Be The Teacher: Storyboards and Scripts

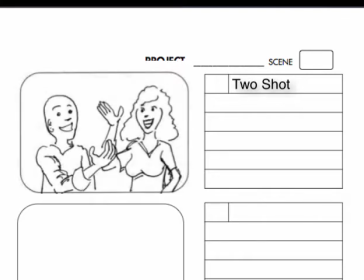Finally, we may come back to the two characters talking to each other.
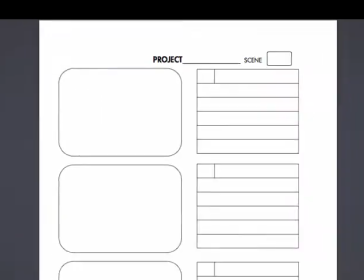Each of these shots would be filmed separately and then they would be edited together, and this storyboard could be the guide for that editor.
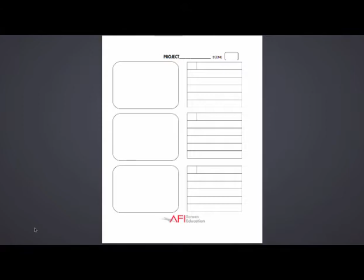As I said before, to understand storyboards, you must first understand the different types of shots that are available. Let's go into our AFI guide and learn a little bit more about different types of shots. shots can be broken down into four different categories movement
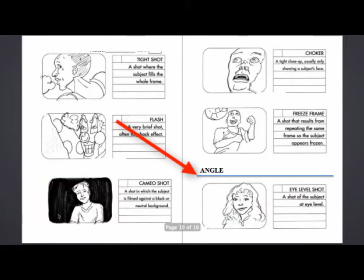angle type
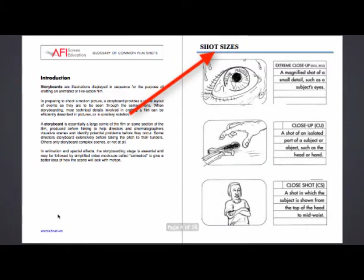and size let's start with
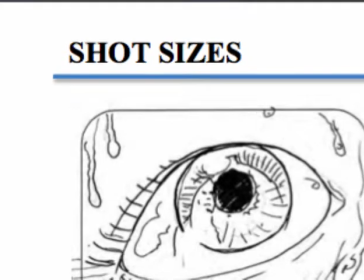our sizes we'll start close and we'll move out as
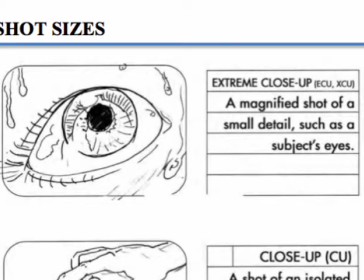I said before the closer you are to something the more significant it is for the audience we start with an extreme close-up this would be something that is very, very important to the audience. Usually we're showing part of a whole or something that is extremely small.
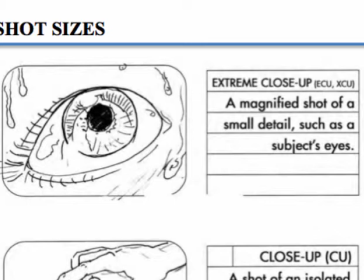This is a magnified shot of a small detail, such as a subject's eye. Next we move out.
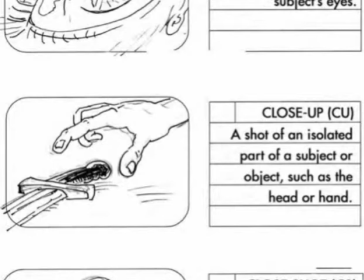A close-up is a shot of an isolated part of a subject or an object, such as the head or the hand. Like extreme close-ups, close-ups are used at moments of intensity to show something that the audience must know about that particular scene.
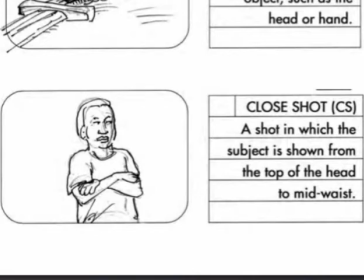A close shot is similar. It is a shot with the subject, and it is shown from the top of the head to mid-waist. This might be used in a moment where we're supposed to notice the reaction of a character and a little bit about that character's body language.
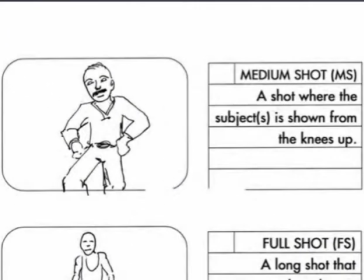A medium shot, or an American shot, because it is the most popular shot in American movies, is a shot where the subject is shown from the knees up. A medium shot is another shot that asks us to look at the character and ignore the background.
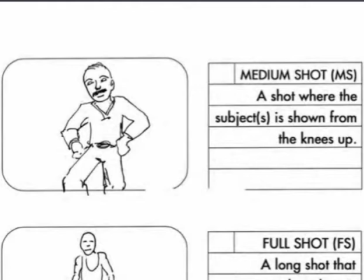The character is still the most important part of this particular shot. A full shot is where we begin to transition.
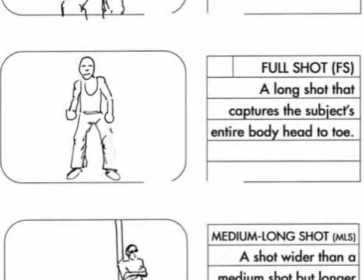It's where we begin to see both the character and the surrounding of the character. It's usually a long shot that captures the subject's entire body from head to toe.
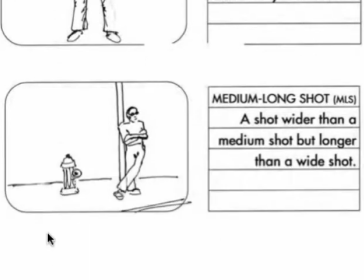The medium-long shot is a shot wider than the medium shot, but not longer than a wide shot. Parts of the environment take on significance as well, and we get to see the way that the character interacts with the environment.
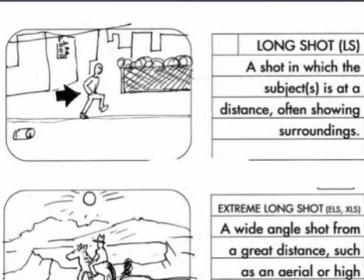A long shot is a shot in which the subject is at a distance, and it really begins to reveal the surroundings. Long shots are frequently used for establishing shots. They are not always establishing shots, but many times they are establishing shots.
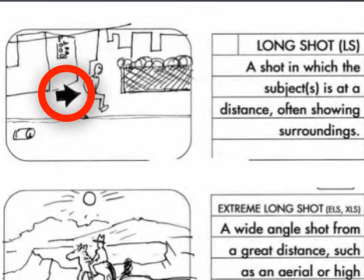Here, notice that solid arrow. What this means is that the character is moving and not the camera. So the camera would be set up, the character would enter from the left, and he or she would exit in the right.
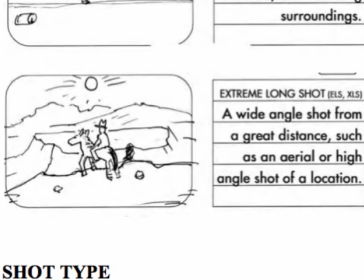An extreme long shot is a wide angle shot from a great distance such as an aerial or high angle shot of a location. Here, it is usually the environment that is the most important. We don't really see the character or the character's features,
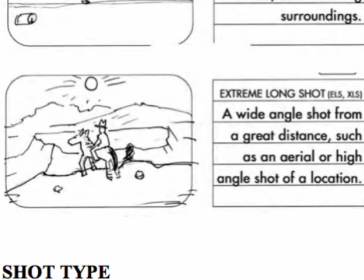and sometimes it's used for big crowd group scenes or to show that a character is really dwarfed by his or her surrounding. This, many times, is also used as an establishing shot.
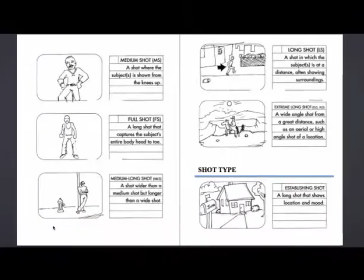Those are the different sizes of shots.
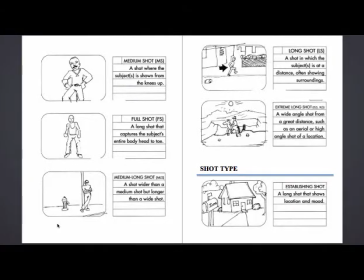Once you understand the different sizes, you usually combine it with a shot type.
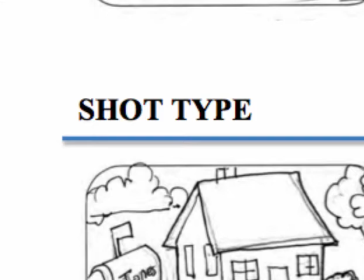The shot size you choose and the shot type you choose will begin to tell your story in an interesting way.
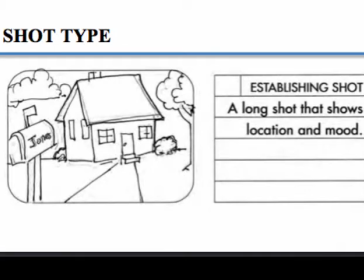The first type of shot type is an establishing shot. That is a long shot that shows location and mood.
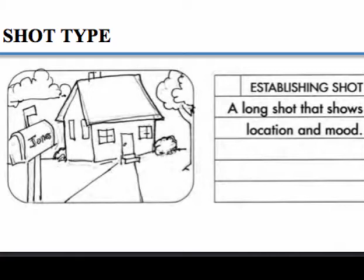Many times the slug line of the script becomes the establishing shot.
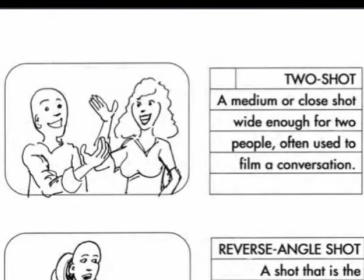A two shot is a medium or close shot wide enough for two people It's often used to film a conversation. We then splice in different types of shots to bring that conversation to life.
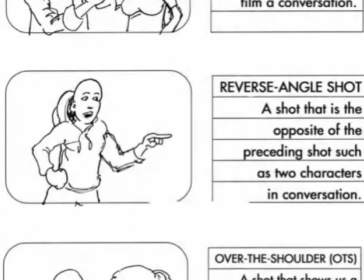We'll start with a two-shot, and then we'll go to an over-the-shoulder shot.
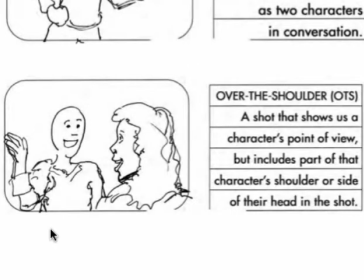That is a shot that shows us a character's point of view, but includes the part of that character's shoulder or the side of their head in the shot. From there, we would go to another over-the-shoulder shot or a reverse-angle shot.
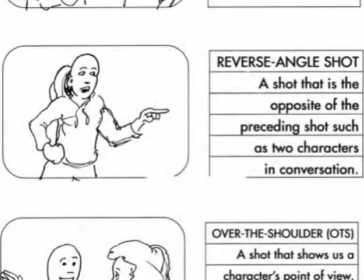That's a shot that is the opposite of the preceding shot, such as two characters in conversation.
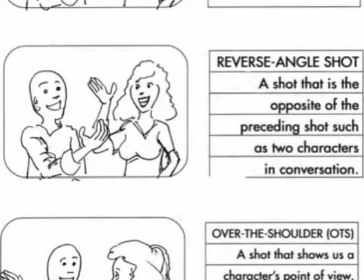So you might get a two shot, an over-the-shoulder shot, and a reverse angle shot.
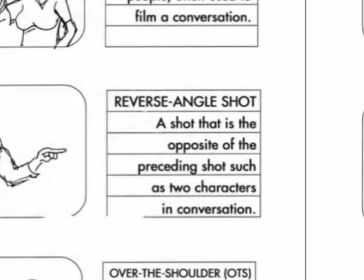You see how that conversation will begin to come to life? Next we have the point of view shot, a shot from the character's point of view.
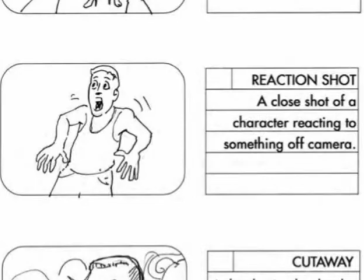And we have a reaction shot, a close shot of a character reacting to something off camera.
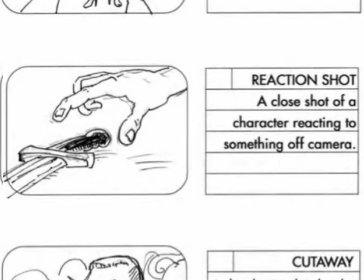Usually, you would see what the character is looking at, and then the reaction to what was seen.
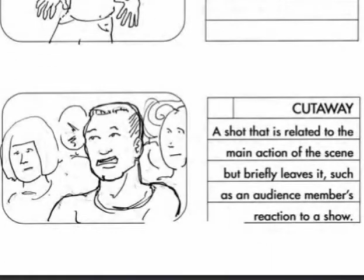A cutaway is a shot that is related to the main action of the scene, but briefly leaves it, such as an audience member's reaction to a show. These are the moments in movies like Bring It On where we see the cheerleaders do something amazing and then the audience go, wow, or boo-hiss.
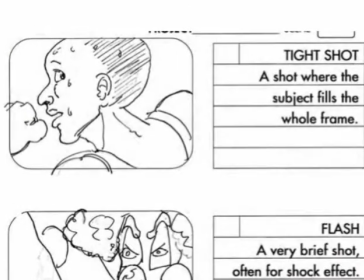Next, we have a tight shot, a shot where the subject fills the whole frame. You'll frequently see these shots in action movies when a character is running away from a bad guy.
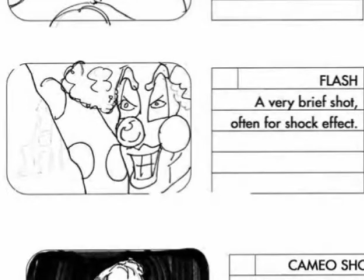You have a flash, used in very scary movies. This is usually a very brief shot, often for shock or effect.
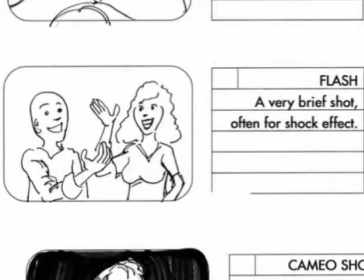For example, you may have a movie with two campers in a tent, and then a shot of the killer clown through the window. You'll know the killer clown is there, but the campers have no idea. They're in for a real scare.
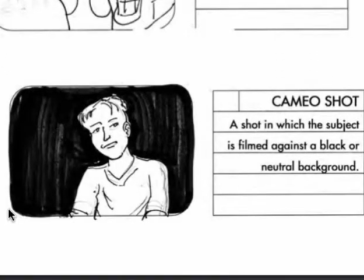Next we have a cameo shot, a shot in which the subject is filmed against a black or neutral background. These are used in movies such as When Harry Met Sally when they're giving all the interviews,
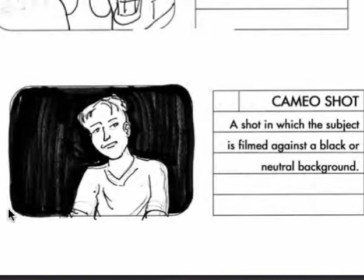or on a show like Jersey Shore or The Kardashians when we have the cutaways and we see the character talking against a background.
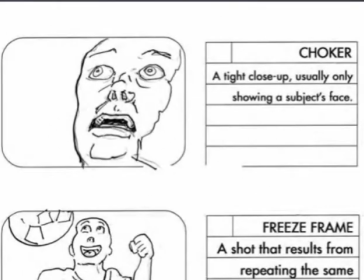Next, a choker, a tight close-up, usually only showing a subject's face.
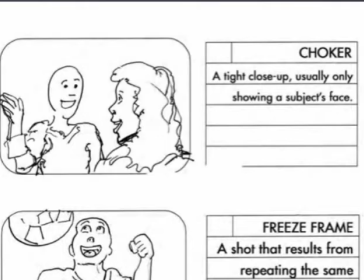We come back to these particular scenes in the scary movie, when the clown was about to kill the girl or the guy,
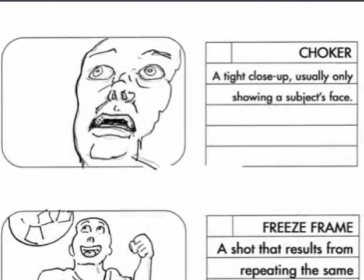we'd see their face really tight and close up.
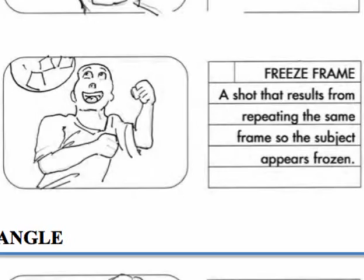Next we have a freeze frame, a shot that results from repeating the same frame so the subject appears frozen. Look in those old Toyota commercials where the person jumped up in the air and then was frozen.
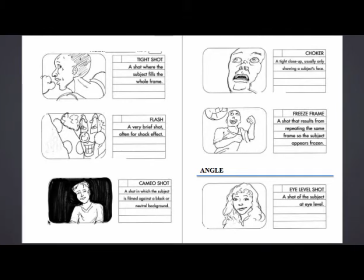Like I said, these different shot types are the combination of a shot type and a shot size. Each of these can come in many different shapes and sizes. We could also add an angle.
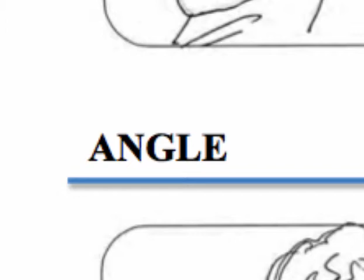Shot size, shot type, and shot angle can come together to show a very interesting story.
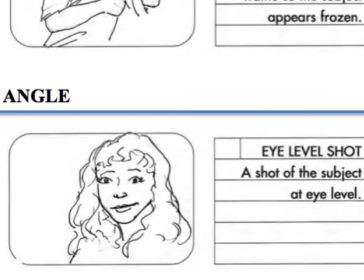First we have eye level shot, the most common type of shot. a shot of the subject at eye level, so the audience is seeing the character from a normal perspective.
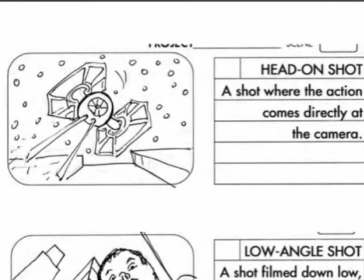Next, we have a head-on shot, a shot where the action comes directly at the camera. That's like some of those famous summer blockbusters, like Guardian of the Galaxy, when the raccoon is flying at the camera and then flies out of frame.
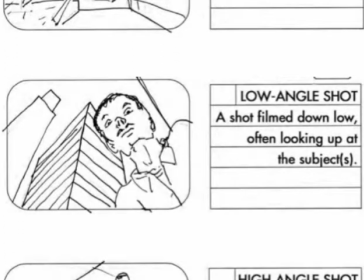We have a low-angle shot, a shot filmed down low, often looking up at the subject. When a subject is filmed from below, it usually gives the subject more power.